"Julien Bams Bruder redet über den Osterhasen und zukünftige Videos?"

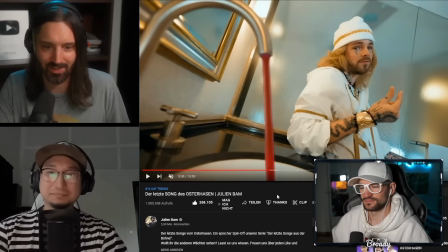Du kannst fast überall anhalten und dann musst du kurz warten, dass du ein Bild hast. zack schon wieder eins das ist ja also ich finde es auch also das ist auch ein cooles bild hat so coole dynamik auch angelo kamera gemacht ja spaß wir hatten natürlich auch wie gesagt werden auch wieder geile
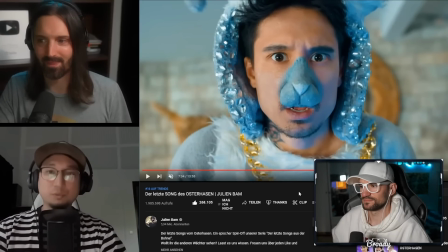locations auch teilweise viel glück gehabt mit den locations diese location hier von von seiner bude hat war halt auch einfach so dankbar dazu drehen spaß macht weil der ganze aufbau dieses rustikale mit dieser wand und dieser riesigen holzuhr da hinten und so das Es waren einfach nicht nur Farben,
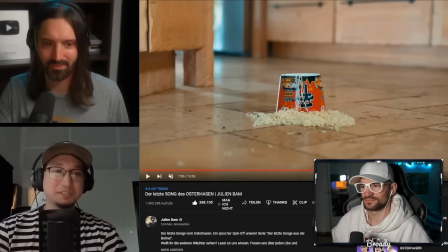sondern auch so grafische Formen, die einfach immer funktioniert haben. Plus dann diese Sachen, diese ganzen Goldenen Hasen wieder reingestellt haben. Ja, wie viel ihr auch da einfach reingestellt habt. Ach, hier fällt mir grad noch spontan eine Frage ein.
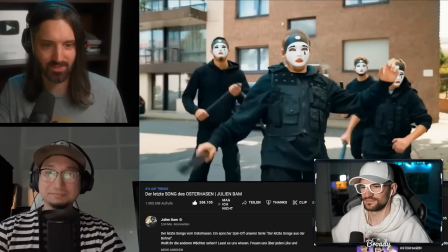War das hier eine Oldboy-Referenz, eine ganz winzige? Also hier haben wir natürlich die Maske.
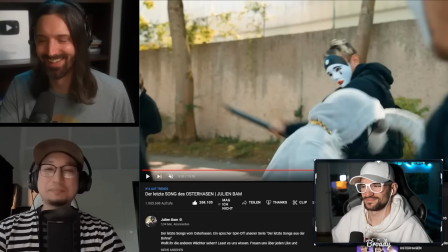Das hier. Zack, zack, ist das Oldboy. Ja, also nicht wirklich bewusst. Ich hab auch später gedacht, ha, ist ein bisschen Oldboy-mäßig. Also ich kenn Oldboy gar nicht, was ist denn das? Also, ist das eine Filmserie? Kann ich nicht gesehen, aber, ähm, oder war das das mal, wo ich auch ein Video über einen Film gesehen habe, wo es dann von links nach rechts geht und dieses Durchkämpfen im Gang, ist das das? Ich hab mal ein Video gesehen, wo sie über sowas reden auch. Ich guck viel, ich hab vorhin schon gesagt, ich guck viel Filme, die über Filme, ich guck viel Videos, die über Filme reden, so, wie die gemacht werden und so, ja.
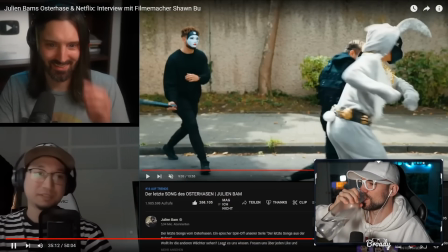Also, vielleicht war das ja auch eine Inspiration von dem Kampfchoreografen Mirko.
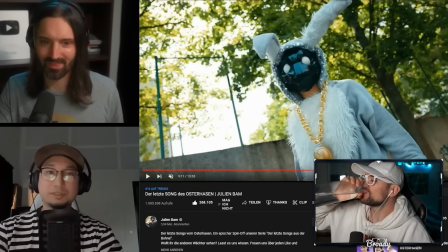Alles klar. Die Jungs, ne, die haben das in einer Stunde, haben die die Choreo entwickelt. In einer Stunde?
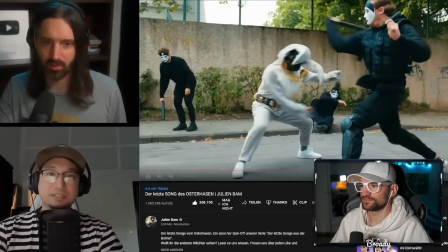Und dann war das Ding fest. Dann haben wir es halt gedreht, Schritt für Schritt. Dieser Kick hier ist auch so fett.
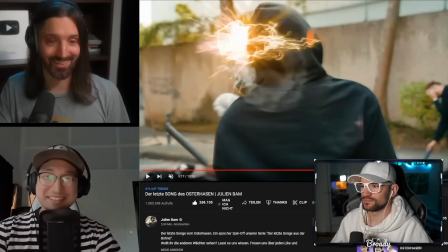Ist die Hand auch Teil der Puppe? Die ist auch von der Puppe. Ich sehe es auch. Das ist ein komisches Plastikknubbelding.
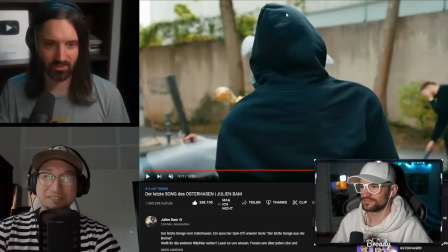Gar keine richtige Hand. Also Puppe bin ich drauf gekommen, weil er sich nicht bewegt. Er wartet einfach, bis er umgetreten wird.
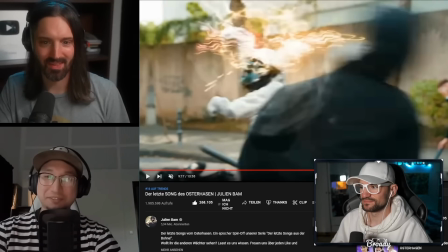Ja, und er ist auch ein bisschen zu leicht, so wie er umgetreten wird. Der Kopf fliegt direkt so weg, direkt in alle Einzelteile.
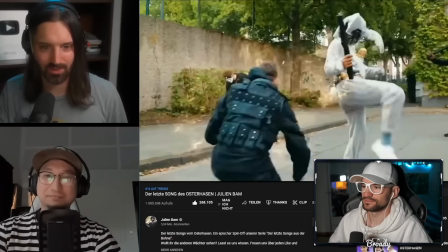Da muss ich sagen, es funktioniert, weil es ist ja eine Action-Sequenz und du hast hier einfach, auch mit dem Sound-Effekt, die da kommen, das geht so schnell, das sieht kein Mensch.
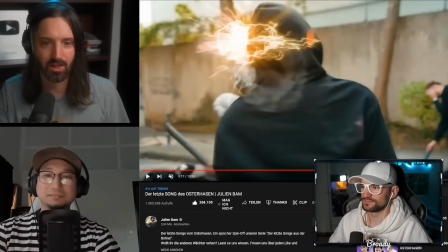Aber es setzt sich auch keiner hin und macht den hier. Frame by Frame, aha, aha, wie haben sie das gemacht. Und ich manchmal schon. Ich manchmal schon sehr oft. Das mache ja nur ich, um dann hier auch die Augen zu sehen.
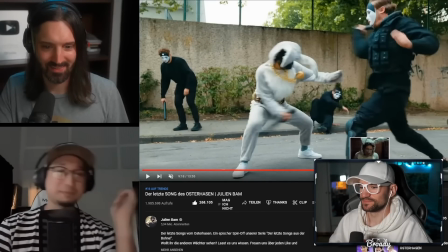Ja, das ist auch so eine witzige Sache. In dem erhaltet du den ganzen Stress, passieren auch so viele Sachen, wo du eigentlich auch im Nachhinein denkst, das kann doch jetzt nicht wirklich passiert sein.
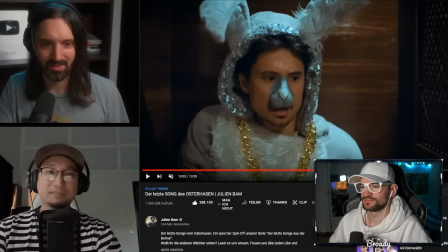Diese Maske hatten wir schon seit zwei Wochen da liegen, mit den Augen. Und dann waren wir am Set und haben gemerkt, oh kacke, man kann ja gar nicht durch diese Augen durchsehen.
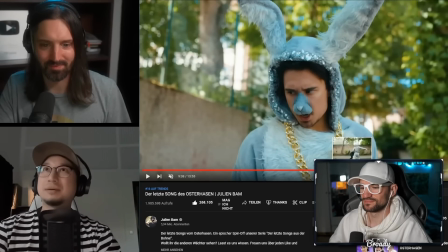Dann stellen wir da Löcher rein und dann können wir das später halt nochmal ausmaskieren und zumachen.
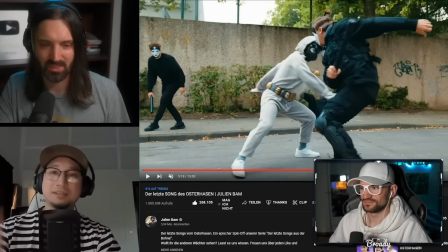Ne, mit den Löchern wirst du auch fast nichts sehen, das reicht nicht. okay, wir malen, also es ist ja auch ein Stunt-Double hier im Keller, da malen wir dann halt Make-up alles weiß und dann war eigentlich am Set die Idee,
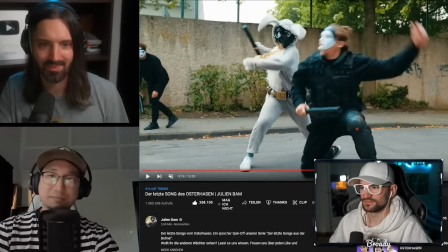in diesen ganzen Totalen, wo man das halt sieht, dass man da Frame für Frame die Augen einfach nur weiß zieht. Da sind die zwar nicht so groß wie in den Close-Ups, aber dann fällt es nicht auf. Aber tatsächlich haben wir komplett vergessen daran zu denken, das irgendwie als To-Do uns vorzunehmen und an Effektleute weiterzugeben oder selbst zu machen, weil wir das in dem Schnitt, ist uns das einfach nie aufgefallen.
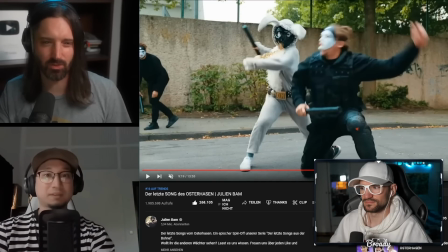Es fällt auch nicht wirklich auf.